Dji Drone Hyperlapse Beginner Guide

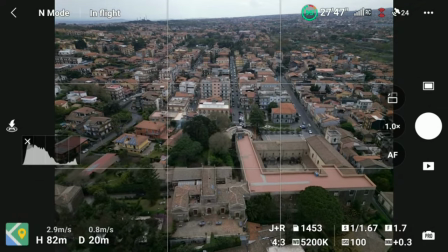The sun is covered by clouds and this is excellent for this kind of shot,
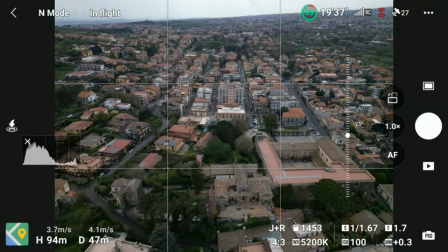as the shadows will be very soft and the difference luminosity within the image is reduced.
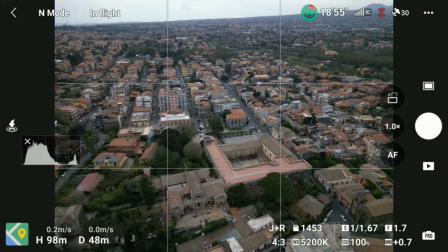The village has narrow roads and with a full sum the shadows will be very harsh.
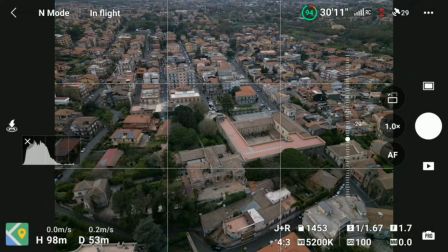We are in the middle of a Sunday afternoon and I hope there will be some action in the village.
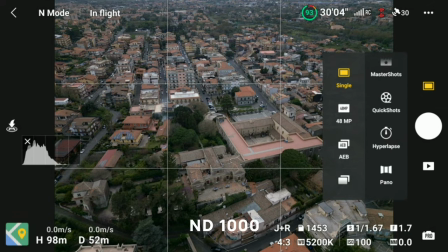I put on my strongest ND filter, a ND1000 and bring the drone to the desired starting position.
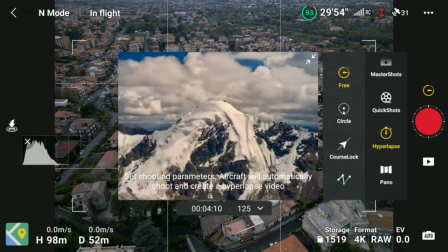In the GIFLY menu I enter hyperlapse mode and choose circle, the second icon from the top.
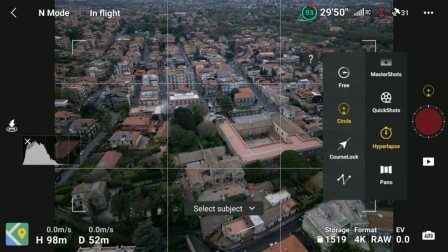I start by setting the exposure.
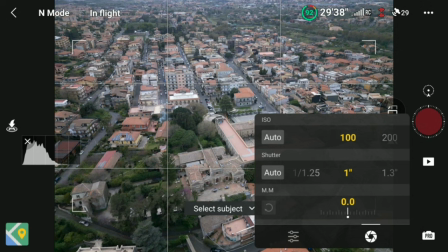I keep the ISO to the minimum value, 100, and try to set the shutter speed to 1 second for the correct amount of motion blur.
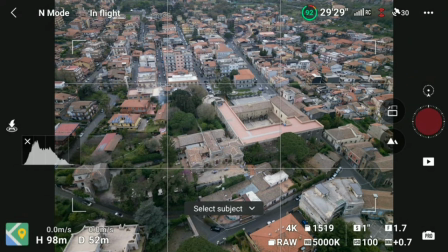The light is a bit too strong with this MD filter, so I have to settle for a faster shutter speed of about half a second.
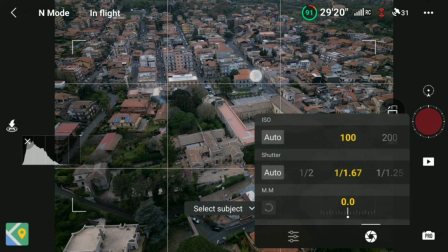The flow of the car should be acceptable, although not ideal. Then I select a target by drawing a box around it.
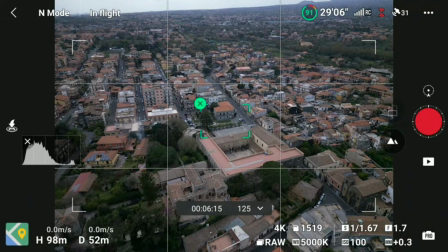It will be the center of the orbiting move.
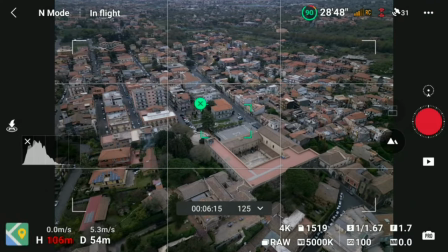I fine-tune the exact starting position and then enter the length of the hyperlapse at 13 seconds with an interval of 3 seconds. The next selection is the speed of the movement of the aircraft during the shooting process.
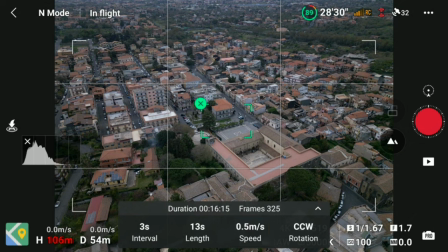In most cases I like a slow, subtle move when the scene contains already a good amount of motion, so I choose a low value of 0.2 meters per second. Feel free to experiment with different values.
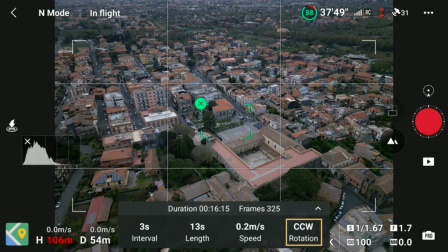finally we need to select the direction of the move either clockwise or counterclockwise we can then hit the
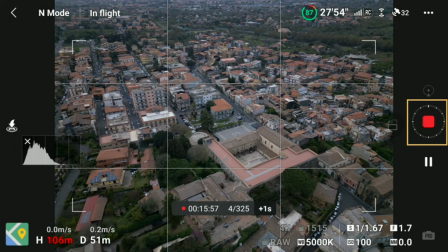red shutter and aircraft will start shooting 325 photos while rotating this
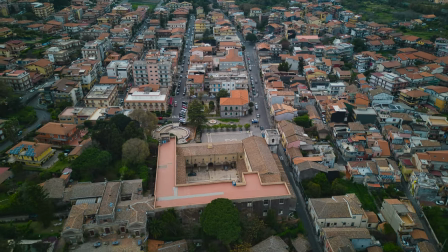is the result the flow of the car is quite good although not perfect the shadows are nice and soft thanks to the Sun
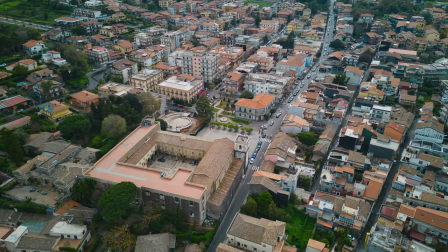being covered by clouds although
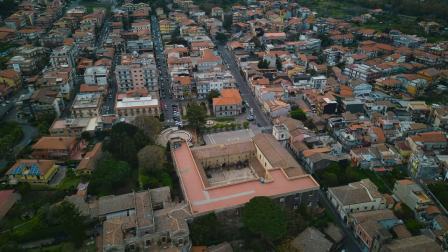in the second part there is an increase in luminosity due to the sun breaking out.
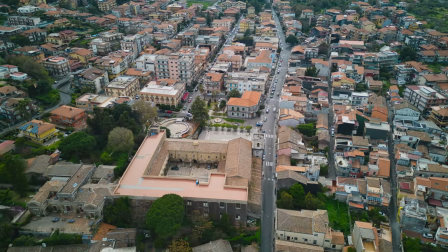I'm quite pleased with the result.
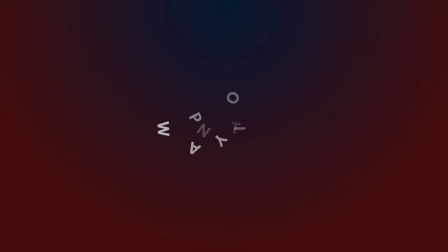As mentioned earlier for all kinds of other hyperlapses I use waypoint mode, the most powerful and flexible. It works by flying to each individual point forming a mission, framing and recording it. The position of the aircraft, the elevation and the direction of the camera will be stored for that point the software will hand a smooth transition between points
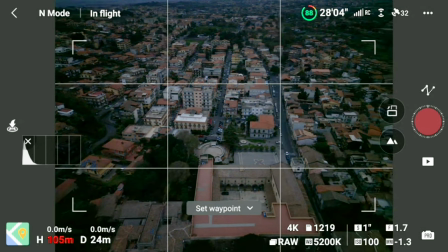it is much easier to explain with a simple example i take off the same day later on in the afternoon
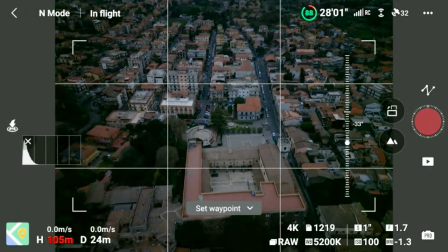the sun is still covered by clouds and there is a bit less luminosity which is good for our purposes
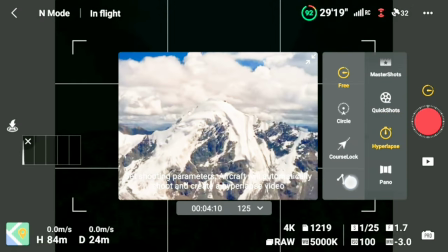i select waypoint mode and i still have an md1000 filter on I will start from the center of the village,
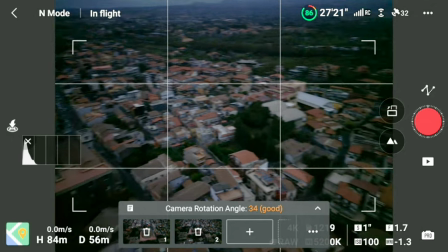with the camera pointing downwards, like in the previous circle hyperlapse, but this time I will end up framing Mt.
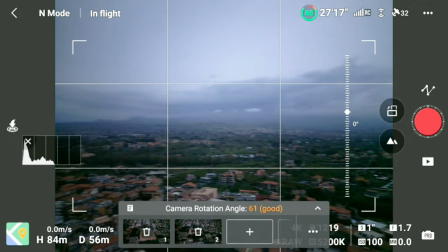Etna, thus including the sky in the image. The luminosity will change, so I need to enter exposure values suitable for both scenes.
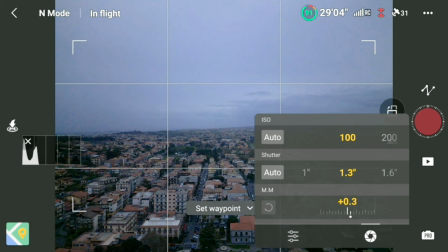When framing the center of the village I can see that I can use the ideal shutter speed of 1 second.
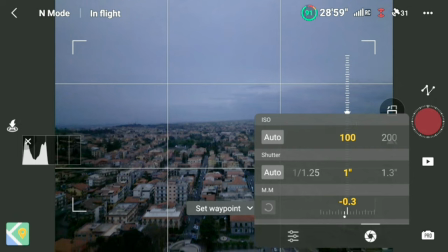The scene is dark so it would help to raise the ISO value maybe to 400
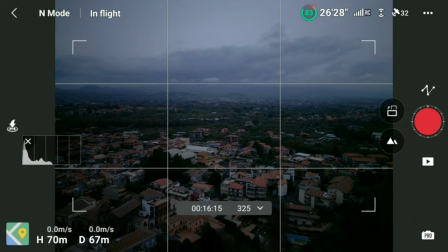Moving to the last point where the camera faces the top of Mount Etna I noticed that
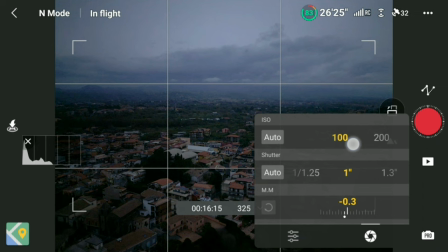I can keep the shutter speed at 1 second and raise the ISO value to 200